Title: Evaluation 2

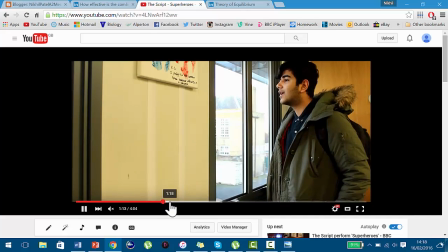Then comes the part where he gets into school and he gets the bad grades.
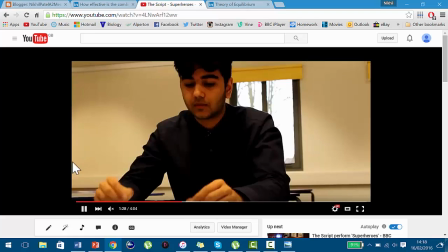As you can see, it says go see the head teacher ASAP. He's got the U grade, and then he goes to see the head teacher, and the head teacher tells him that,
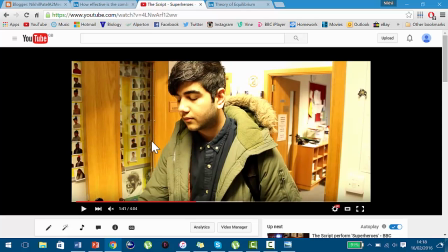you know, you can't do this, like you can't bring these sort of bad grades,
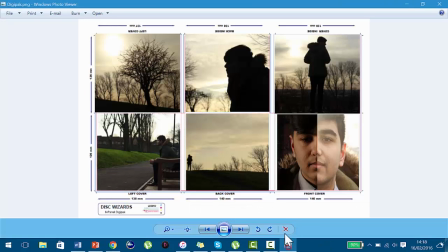and that's his realization, which takes us back to this part, which is the realization part. And then when we go here to the good part, and then here is also the part of the narrative where equilibrium is brought back.
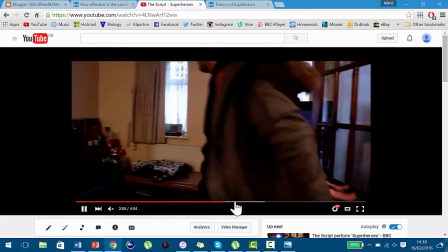That occurs when he goes home and watches this shows that he's really,
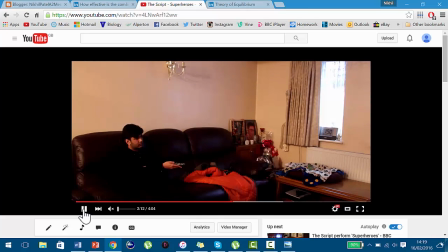this part hold on, this part shows how he's really into his boxing.
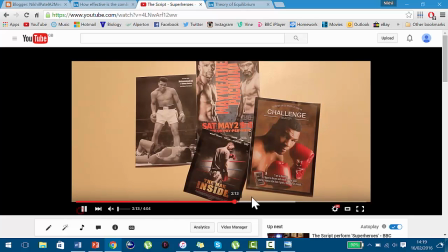As you can see, he's got posters in his room, and we also see that he starts watching boxing,
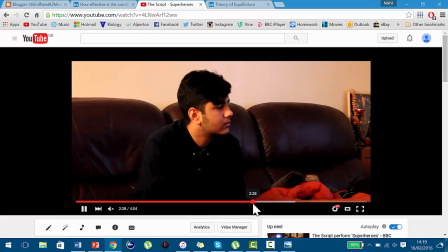and then you can see how he leans his head forward here.
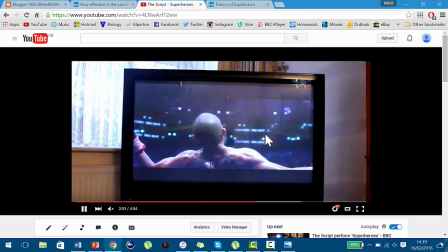This shows that he's interested, and he's sort of learning like how he needs to deal with his bullies, and how this is what exactly happened to him today.
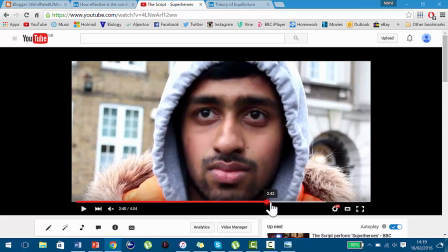So this is where he gets the courage, and right here he walks into school, has a look at his bully.
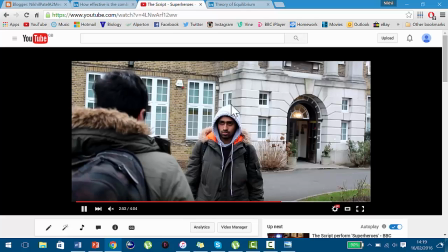You can see the face on his face and his face, and then you can see how he fights back, and this is the better part.
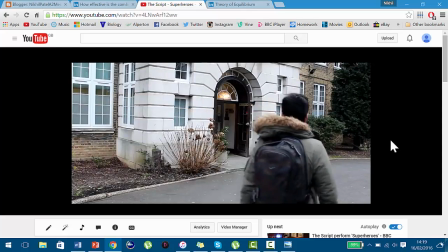So he walks off, and he's obviously won the battle now, and he's no longer going to be bullied anymore, and he has a quick look, and you can see how angry his face is.
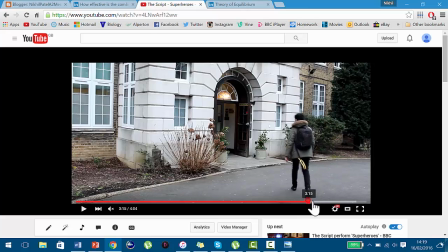And then there we go.
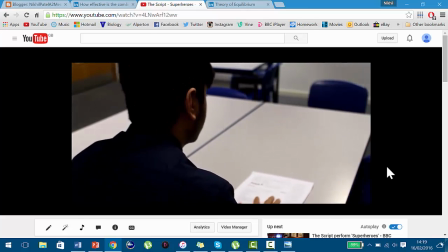So here is where the hermeneutic code comes, and the audience think that he's in trouble again, as it says go see the head teacher.
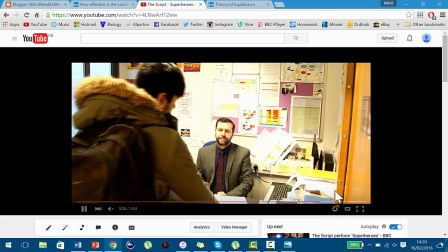However, when he does go see the head teacher, the head teacher tells him to look at his paper, and he realizes how he's done really good.
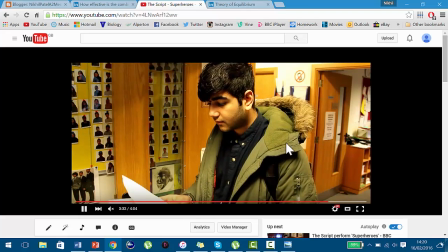As you can see all the ticks, and then you can see the 6 out of 6 at the bottom of the page.
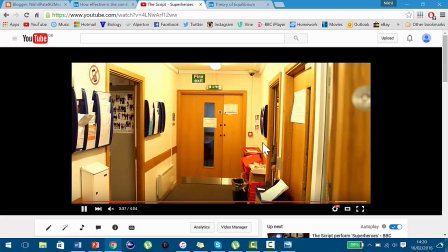You can see how he's done really good, and he knows he's done good because he gets the handshake from the head teacher, and he's happy, smiling as he walks out.
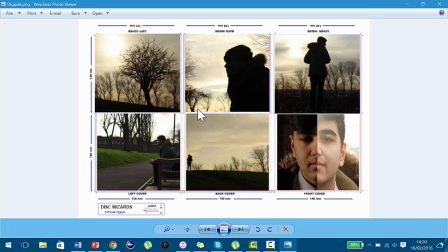So yeah, that's how my ancillary products relate to my music video. Yeah.